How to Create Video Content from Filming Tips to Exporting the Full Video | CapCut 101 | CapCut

Today, I wanna walk you through creating content from start to finish. So we're gonna film a little morning in my life video together, we're gonna edit it together, and we're gonna export it together. What's up, friend? Welcome back to CapCut's YouTube channel. If you're relatively new to creating content and you don't know where to start, or if you consider video editing to be the hardest thing in the world, I am so glad you found this video. I wanna take you through the entire process so you realize that it is so much easier than you might think. But before we get started, make sure that you are subscribed to CapCut's YouTube channel. There are so many tutorials and product updates that you definitely are not gonna wanna miss. Okay, ready to start filming? Let's time travel back to yesterday and get into it.
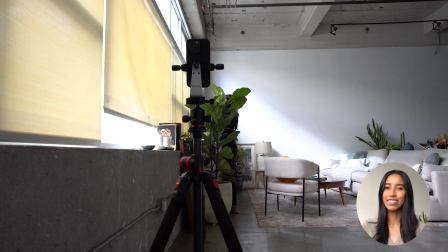I wanted to film a little morning routine vlog that was more on the aesthetically pleasing side, so I made sure to film all of my clips on a tripod and from various angles.
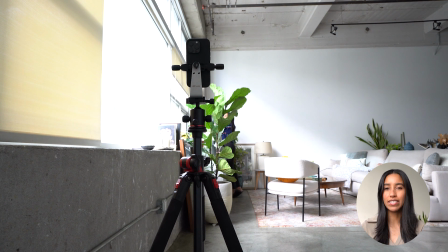So you can see I filmed my first clip from the side to really establish the setting.
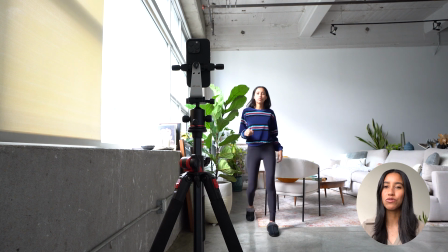I live in a loft and there are really big windows, so I really just wanted to showcase where we were first and foremost.
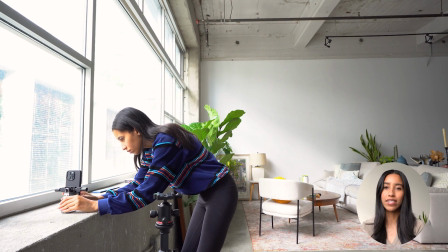For the next clip, I took the top phone holder piece off of my tripod and set it on the windowsill so I could get a close-up shot of my incense.
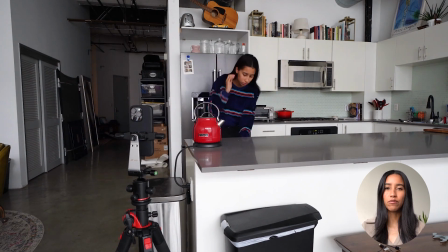And then I switched up the angle again as I made my tea. I always film clips from varying angles and varying heights to keep the video as dynamic as possible.
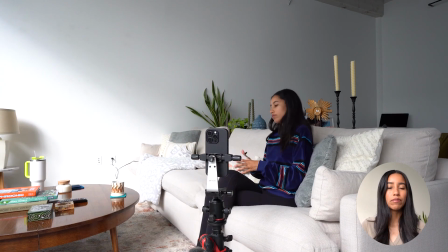If you film every clip straight on, waist up, all of your clips are gonna blend into each other and your video is gonna seem really boring and static.
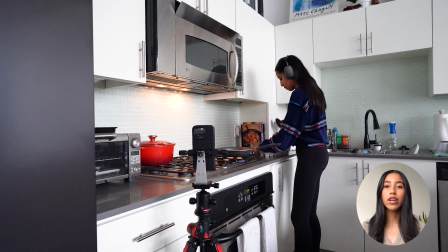I also think that authenticity should be at the forefront of your mind. Don't worry about doing everything perfect or trying to make your content look like another content creator's.
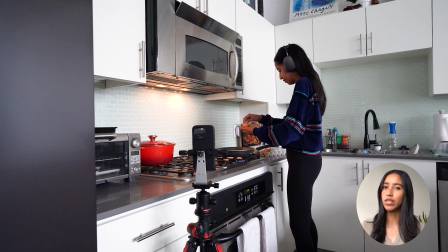Just be yourself. For example, I clearly can't crack a yolk without spilling it everywhere. Am I gonna cut this out of my finished video?
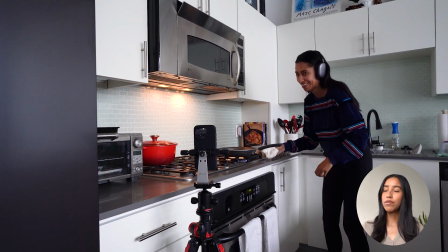No, this is me, baby. I can't cook, it is what it is.
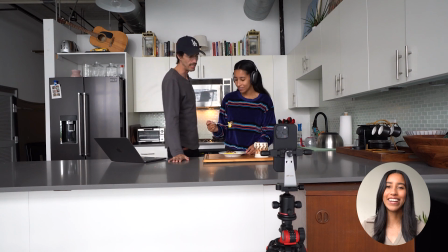My husband also really likes to interrupt me while I'm filming, and I'm not gonna cut this out of my video either. I just feel like it adds a little bit of silliness.
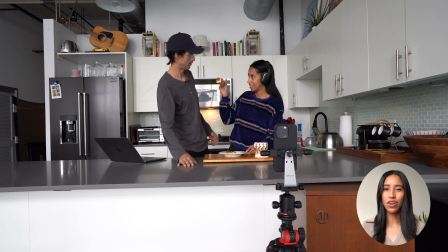I think so often we're so worried about not looking absolutely perfect online.
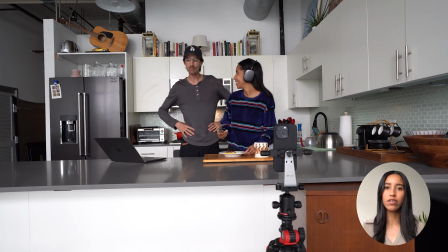We never wanna show our mistakes and our quirks, but showing that side of yourself,
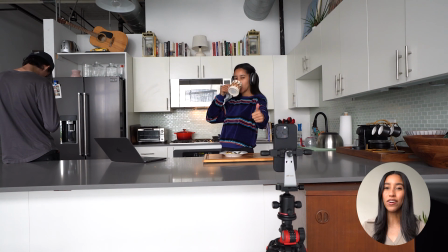showing that you're a human, is gonna help your audience connect with you and really know you.
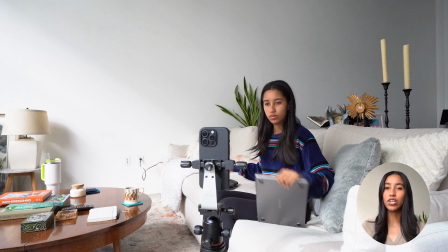At the same time, you also wanna be mindful of your edit as you're filming. Are you gonna be adding text?
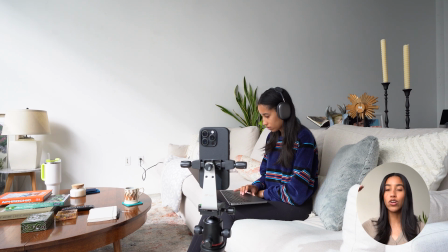If so, you better make sure that you're leaving room above your head or near the bottom of the screen so that your text is legible.
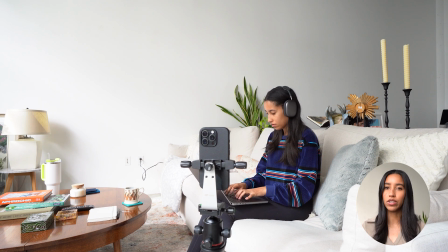But you don't wanna go too far up or too low, because if you do that, you'll get covered by the search bar or your caption or any of the buttons.
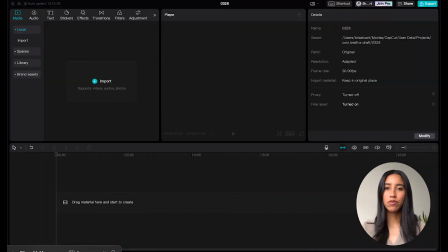Once you're happy with your footage, it's time to import it into CapCut and start editing. To import my footage, I just airdropped it to my laptop and dragged it right onto my timeline.
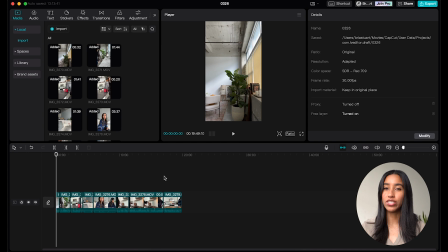The first thing that I wanna do after all of my footage is imported into the app is record my voiceover. I'm doing the voiceover first because the length of my voiceover is gonna determine the length of my video. I don't wanna edit my clips until I have my voiceover, because I would hate to edit my clips, do my voiceover, realize that my video is too short to get all my words out,
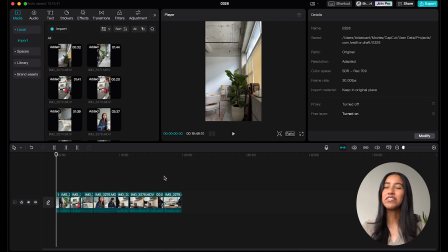and then have to extend everything. We're trying to save time here. So let's head into the voiceover editor.
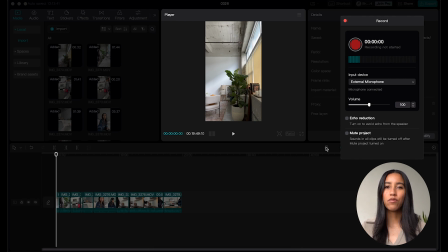You can get here by clicking that tiny microphone right above the editing timeline. And when it comes to scripting out voiceovers, I always remember to tell a story. For the most part, unless you're doing something really complicated, your audience probably doesn't need a play-by-play of everything that's happening in your video.
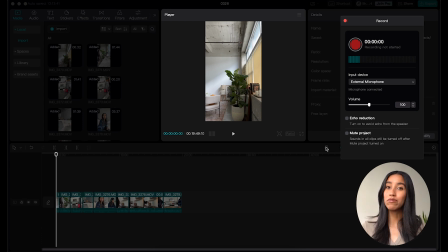So my voiceover isn't gonna be saying things like, "Hi, welcome to my morning routine. The first thing that I do is open my blinds. Then I light my incense. Then I sit on the couch and journal." You can already see that with your own eyes, and I really want my voiceover to add value. I decided to gear my voiceover towards the importance of establishing a good mindset at the start of every single day.
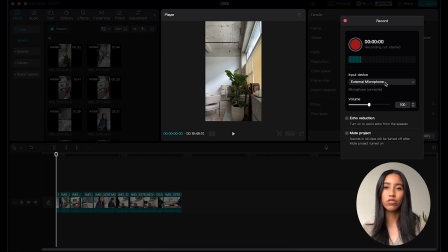I'm recording the voiceover with headphones, and I'm also going to check the box next to echo reduction, because I live in a loft, concrete floors, high ceiling, it's very echoey in here. I'm also gonna mute my project so that my voiceover isn't competing with the sound of my blinds going up or the water boiling in my kettle.
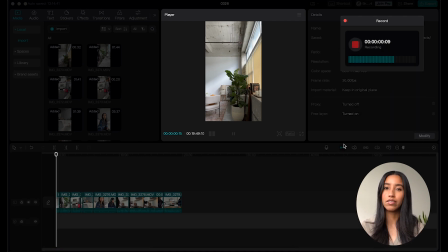Now all that's left to do is press that record button and talk that talk. Now once my voiceover's on the timeline, I can start cutting my clips.
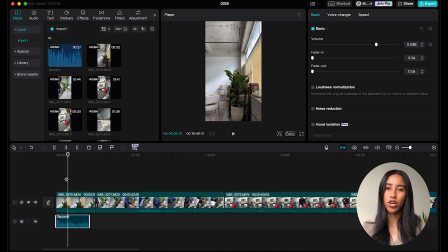I wanna start by finding the moments that I want to include in my video and just cutting around them. I love a good keyboard shortcut, so I'm pressing the B key, and this makes it so that every single time that I click on a clip in my timeline, it adds a split. After I split my clips, I can click on the footage that I don't want and then use the backspace key to delete it.